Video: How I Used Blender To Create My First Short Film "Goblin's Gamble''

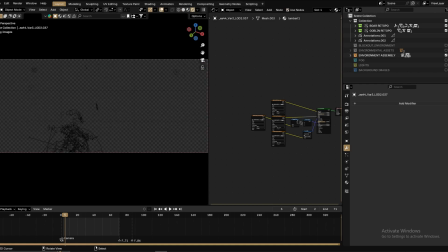So this is the final result of the environment of the Earth. So
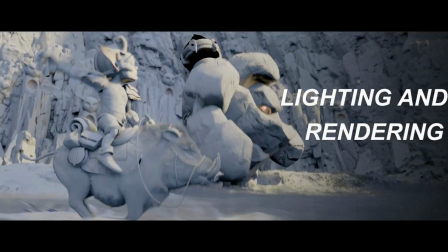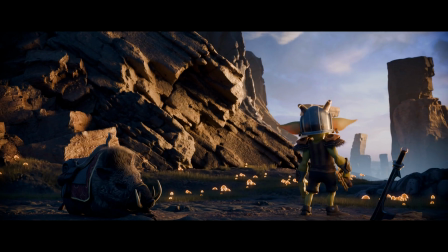for the lighting and rendering of the entire scene,
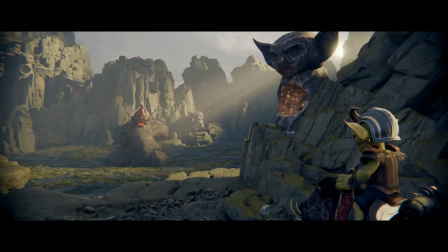I pretty much attempted to light these scenes on a step-by-step basis.
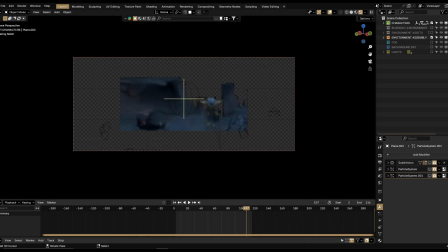I'm going to use this example, this first shot, as an example of how I approached lighting the scene and lighting the characters within the scene.
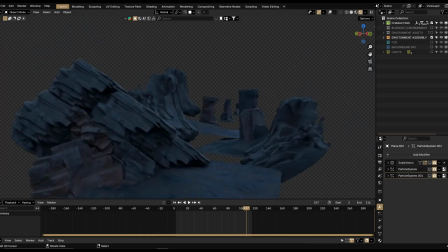So I created a separate collection for lighting the environment that collects all the lights.
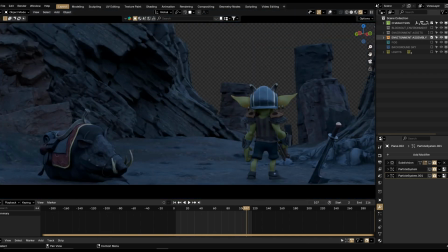I then moved on to approaching the lighting in two different stages,
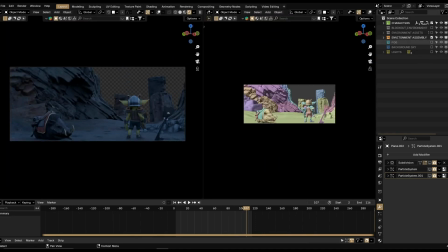that is the environment lighting and the characters lighting.
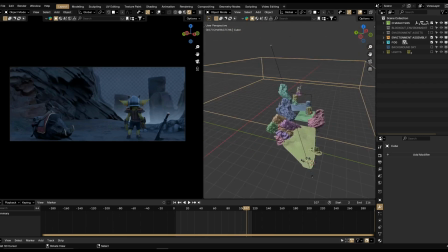Here's another tip that I used very frequently.
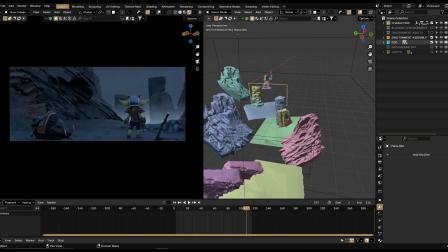I used cards with basic gradient textures to simulate fogginess and a very distant
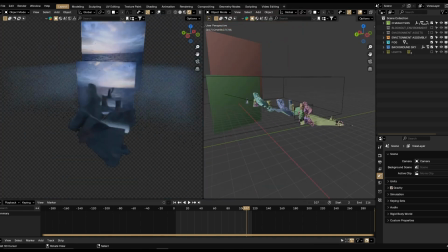mist that give it that gives it more depth and then proceeded to either sky
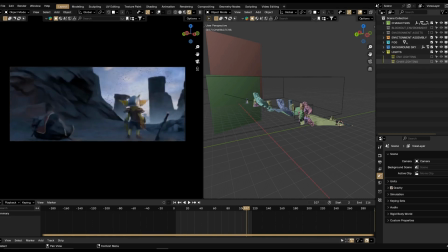image as a background it's a lot more useful than using the raw
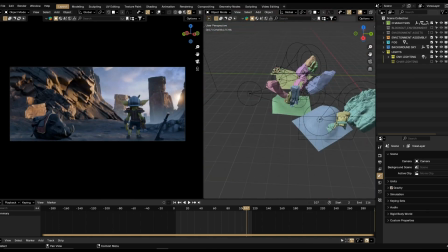HDR right for lighting your as a background for your sky and then
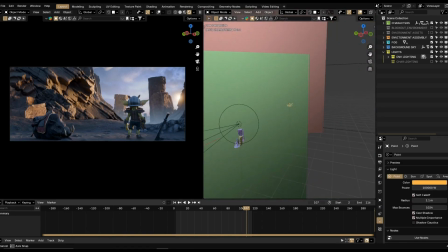I added a point light right directly on the surface of the image
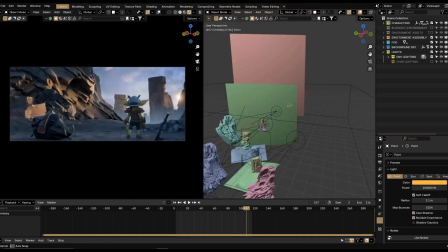plane that gives it once I give it a lot of power it gives it a type of sunrise
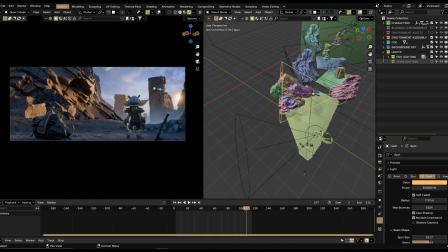sunset type of clear and then I proceeded to light the
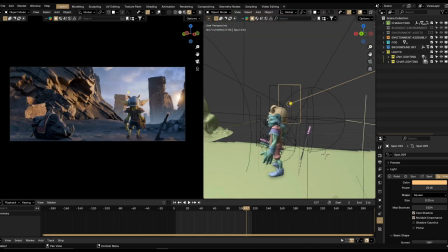character with different lights aren't it to the rig so that the
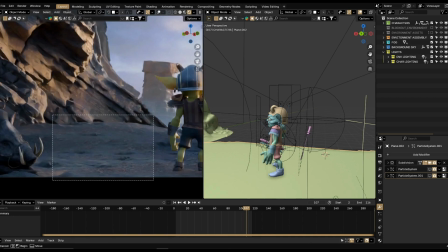when the character moves the lights follow it as well leaving us with a very consistent form of lighting so
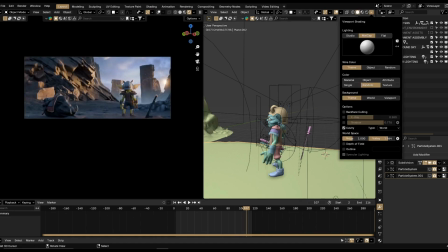that's how I approach my lighting there's nothing too special about this process but I hope it gives you some amount of insights.
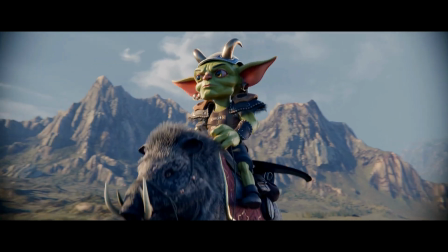Thanks for watching this breakdown video. I hope you enjoyed the process, watching this process as much as I did explaining it.
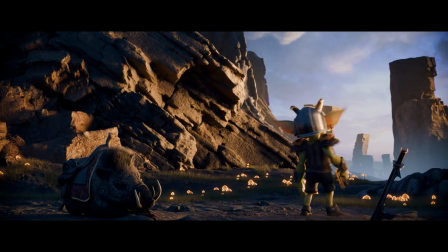Don't forget to like, share and subscribe for more content.
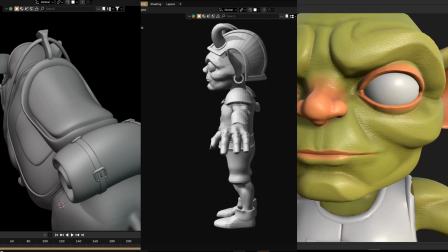I hope to improve my video making abilities from now on but I hope you enjoyed
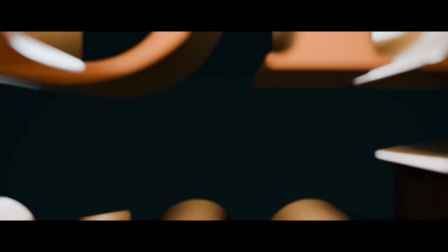what was presented here and And if you have any questions or comments, be free to leave them below.
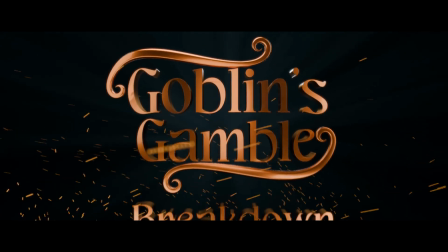Until next time, keep creating.